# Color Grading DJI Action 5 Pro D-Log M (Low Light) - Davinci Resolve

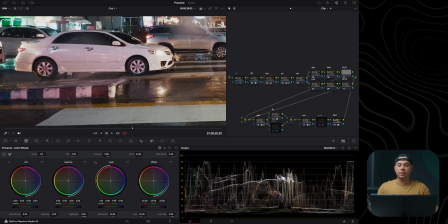512s
I'm going to try to do my best, you know, to avoid that. To do this, I'm going to use this hue node in here, and I'm going to go to the new tool in Davinci Resolve 20, which is the color warper. And this basically allows you to do the same thing as the hue versus hue curve in here.
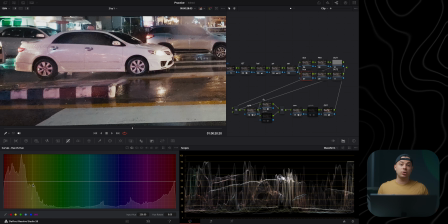526s
Right? Change the color, but also at the same time, it will allow you to change the saturation, but in a more clean way. Basically, you'll be able to change the color while keeping the image relatively clean.
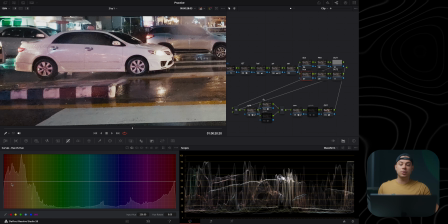540s
It is much better in terms of like keeping the color, the image clean, than using the curves or even using the color slice tool in here.
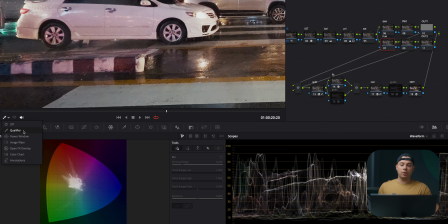547s
So I'm gonna use this tool. You want to set it to the qualifier, and then you basically want to go to the color that you want to affect.
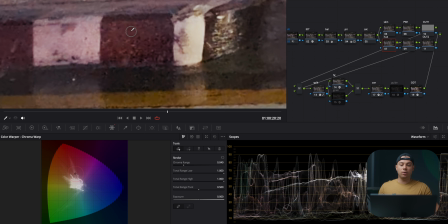553s
In this case, it's this magenta nastiness, and I'm going to just press and hold, and then you can, you know, change the color around or reduce the saturation. And I'm going to heavily reduce the saturation here and maybe shift it towards like blue, which looks a bit more pleasing than this magenta.
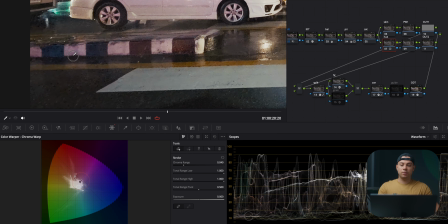571s
Let's zoom out a little bit, go around here as well. Just play around with this until I remove the majority of it. Maybe shift it towards like yellow actually, just to make it a bit more clean.
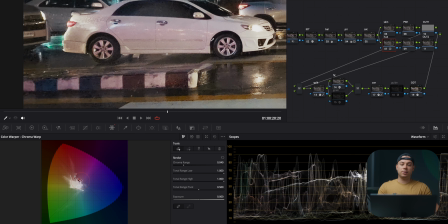583s
And also I'm gonna go to this car, and as you can see, there's like a nasty color going on in here. Let me play around with this just to make it a bit cleaner and make the car look more white than magenta. And I feel like this is good enough. It is not perfect, that's because this is action camera footage.
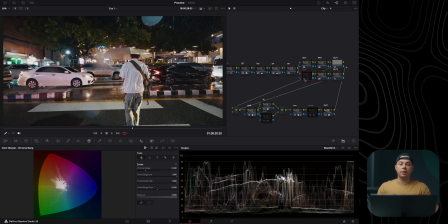598s
But if I'm going to do a before and after, before and after, there is a significant difference in my opinion, especially if you look on his shirt.
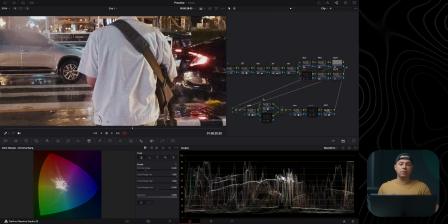607s
Now it looks relatively clean. If I'm going to disable this, you'll see all this magenta and purple nastiness.
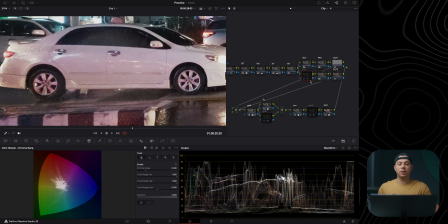613s
And same thing goes for this car. Look at this car right now. And if I'm going to enable this node, it looks much cleaner.
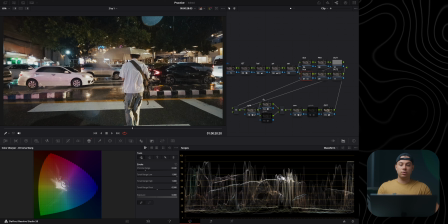621s
Maybe I'm going to slightly reduce the amount of yellow in here. Just play around with this. You want to be very careful with this because, especially with like action camera footage, because you can easily break, you know, the image basically.
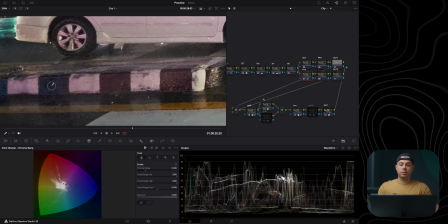637s
So I'm just playing with this. I'm gonna go here. Just don't like the way these blacks look like.
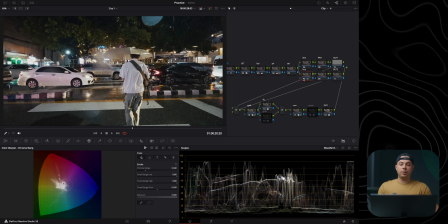646s
I feel like something like this is kind of okay. I mean, it is significantly cleaner. It's not totally clean. I can still see all this nastiness in here, but I guess it's from the lights from the car. So I still want to kind of keep some of this just to make it look more natural.
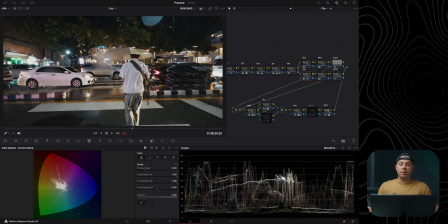660s
But at least the majority of it is gone from the white on the car here, before and after.
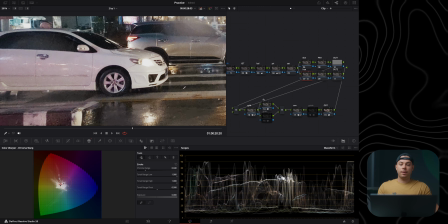667s
Actually, let me put it a bit more. And then also from this guy's t-shirt.
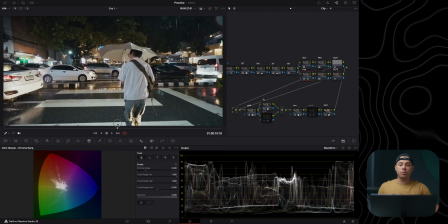675s
Okay. I'm also going to play around with the blues, the blue color specifically.
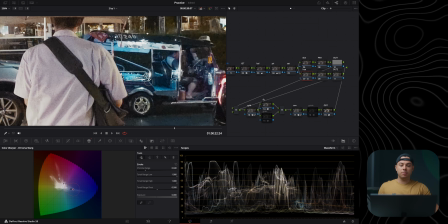680s
I can see some blue in here, and maybe I'm going to clean it up a little bit. Desaturate this blue, because it's a bit too strong for me.
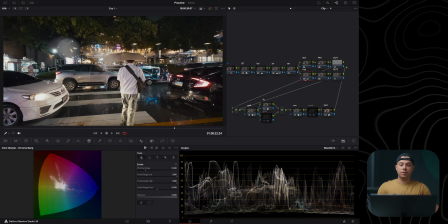689s
Let me just zoom out, do a before and after. And yeah, it looks much cleaner to me.
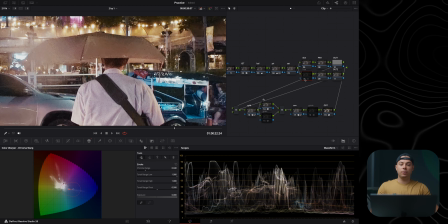696s
Let me zoom in a little bit more, do a before and after, before and after.
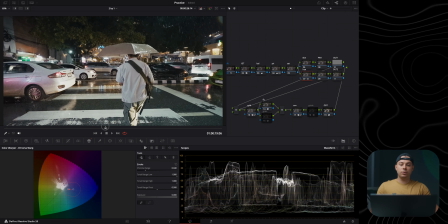701s
All right, next, I'm going to fix the skin tones. If I'm going to pause the video right here, you'll be able to see the skin of this guy.
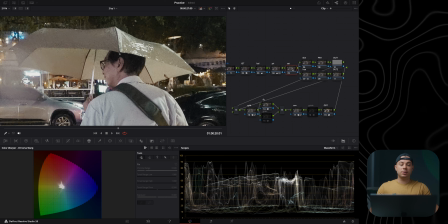709s
And just to make it a bit more exaggerated, I'm going to use the saturation node, which I've set its color space to HSV. I disabled also the channel 1 and 3. And this allows me to add beautiful saturation with the gamma wheel in color wheels or the gain wheel.
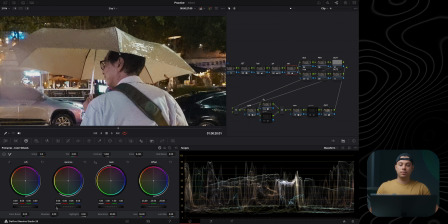723s
Just going to bring up the gamma wheel just to add more saturation to the skin. And maybe desaturate it slightly with the gain just to make it a bit more balanced.
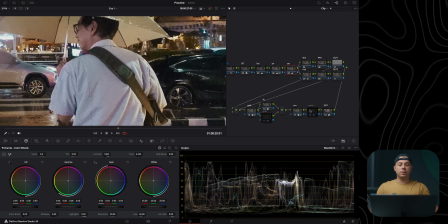735s
And then, do you see this node in here? It's named Guide. Inside this node, I have a custom DCTL from Pixel Tools, which is completely free. By the way, I'm going to leave a link for it down below.
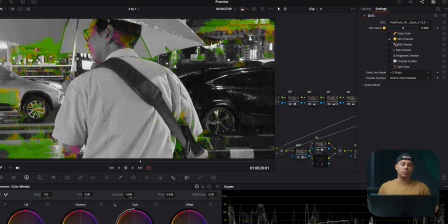748s
And this DCTL has lots of like checkers to see, you know, false colors, skin checker, white balance, like if you want to see neutrals in terms of like white balance, middle gray, negative checkers,
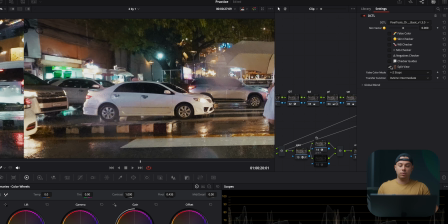760s
and then you can also do a split view if you want to, just like so.
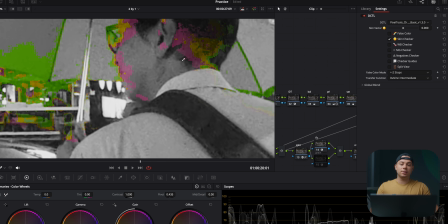763s
I'm mainly going to use the skin checker just to see if my skin tone is accurate, and usually if it's mainly yellow, it looks good.
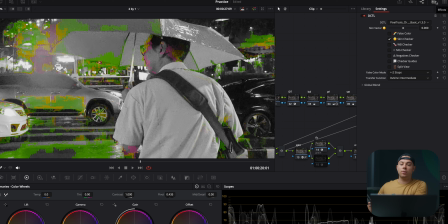769s
Green is going to be more lean towards the yellow color, and then red is going to be more towards the red.
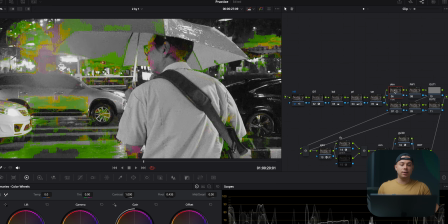775s
So I'm going to go to the skin node in here, and again I'm going to use the color warper and just take his skin and shift it towards like yellow, just like so. Gonna still keep a little bit of magenta in there, like red and green, just to keep it a bit more natural, but at least I'm going to make the majority of the skin look as accurate as possible.
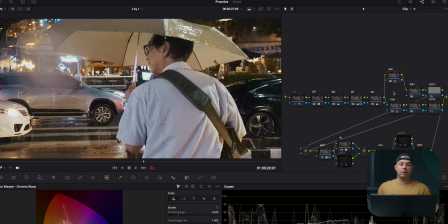793s
And if I'm going to disable this guide DCTL, and I'm gonna do with the skin before and after,
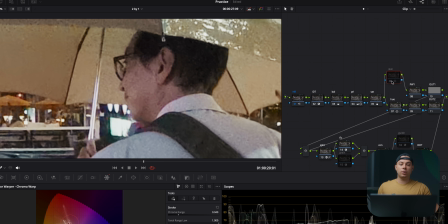799s
as you can see, just made his skin look more natural without introducing pretty much any artifacts. Like I said, the color warper is probably the best tool to use when it comes to shifting
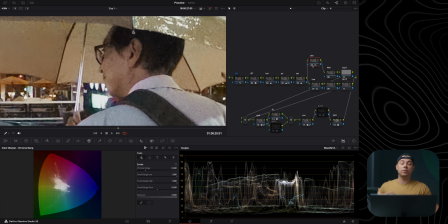810s
colors around heavily without introducing any artifacts and stuff like that.
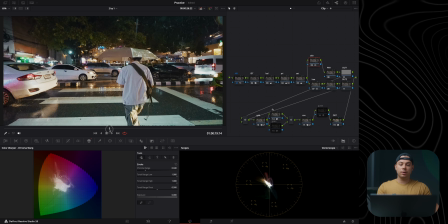815s
But I kind of don't like the color of the road here. Looks a bit unnatural, so I'm gonna go back to the hue and maybe just shift the color around to more bluey color.
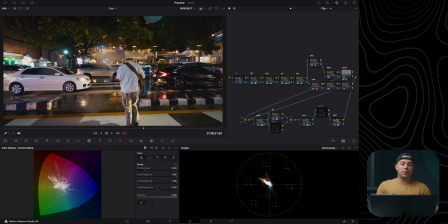828s
Not too much, maybe something like this. Right, next I'm going to add a bit of a filmic contrast to this shot just to make it a bit more interesting, and I'm going to use this contrast node in here, and I'm going to mainly use the curves because it's the best one to use if you want to precisely adjust how much contrast you want.
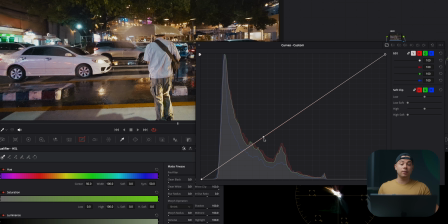845s
And as you can see, I have here like a point, and this point is for middle gray, just to keep the middle gray as clean as possible, which is usually where skin tones are. I want to keep it as neutral as possible.
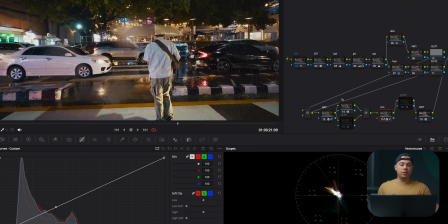856s
And the way I know where middle gray is in here is by using this DCTL, again from Pixel Tools, which is completely free.
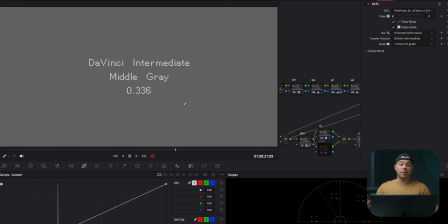864s
As you can see, it just gives you like a gray image, basically middle gray for Davinci Intermediate, and you'll see like a spike.
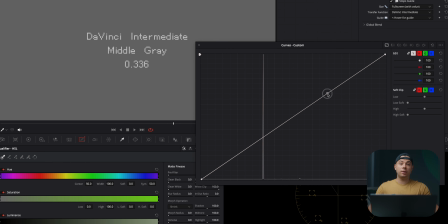869s
And then you can just take a point, you know, on the curve, and you can hold the Option key on your keyboard just to keep the point right in the middle of the curve, and you put it right in the center of the spike, which means now you basically anchored middle gray, and it's going to remain as clean as possible.
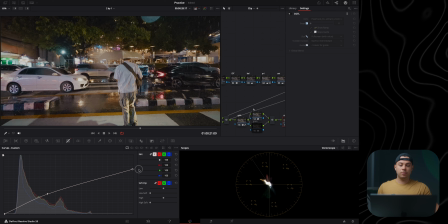885s
And now I'm going to compress the highlights about here, I would say, bring back some contrast, and then I'm going to elevate the shadows just to fade in the shadows a little bit,
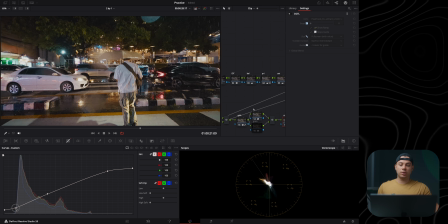900s
Then I'm going to bring back some contrast as well to the shadows. Maybe add another point in here,
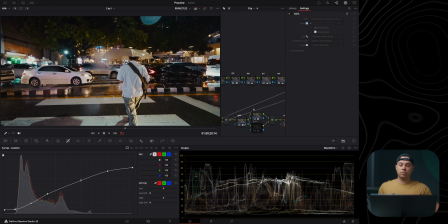906s
balance everything out. I'm going to slightly elevate the shadows in here and here. And now I feel like it's more than good enough. This is the before and after, before and after. Basically added contrast to the shot without really affecting the low shadows or the high highlights,
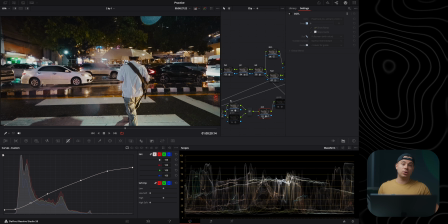923s
and also without really affecting the middle gray, which is again usually where skin tones are going to be in the frame.
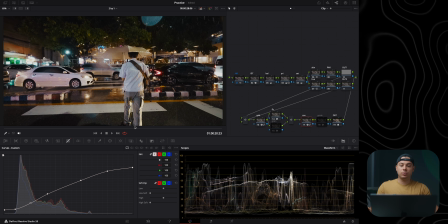929s
All right, I feel like as a final touch, I'm going to add a split on effect just to have a much bigger difference between the shadows and highlights. I feel like this shot is already looking much better than what we started with, but just to add a final touch, let's do a split tone.
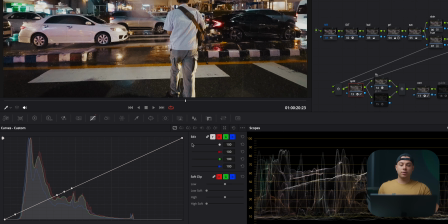944s
I'm going to use this split node in here, and also as you can see here, I added some anchors. I put this point in here just to keep the blacks as black as possible. I'm also going to add a point in the whites just to keep the white as clean as possible, and I have the same point in here for the middle gray,
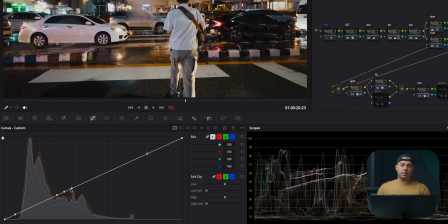960s
then another point in here and in here just to keep the middle gray as clean as possible without introducing too much color when I'm going to, you know, change the color of the shadows and also the highlights. Now I'm going to unlink all these channels in here, go to the red channel, and because I want to add a bit of, you know,
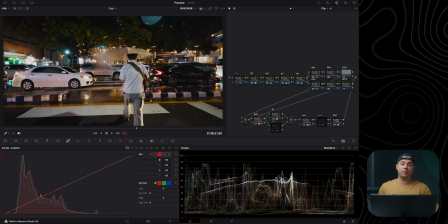978s
coolness, like a cold color in the shadows, I'm going to subtract red, which is going to introduce cyan in the shadows. So something like this. Let me put it around here.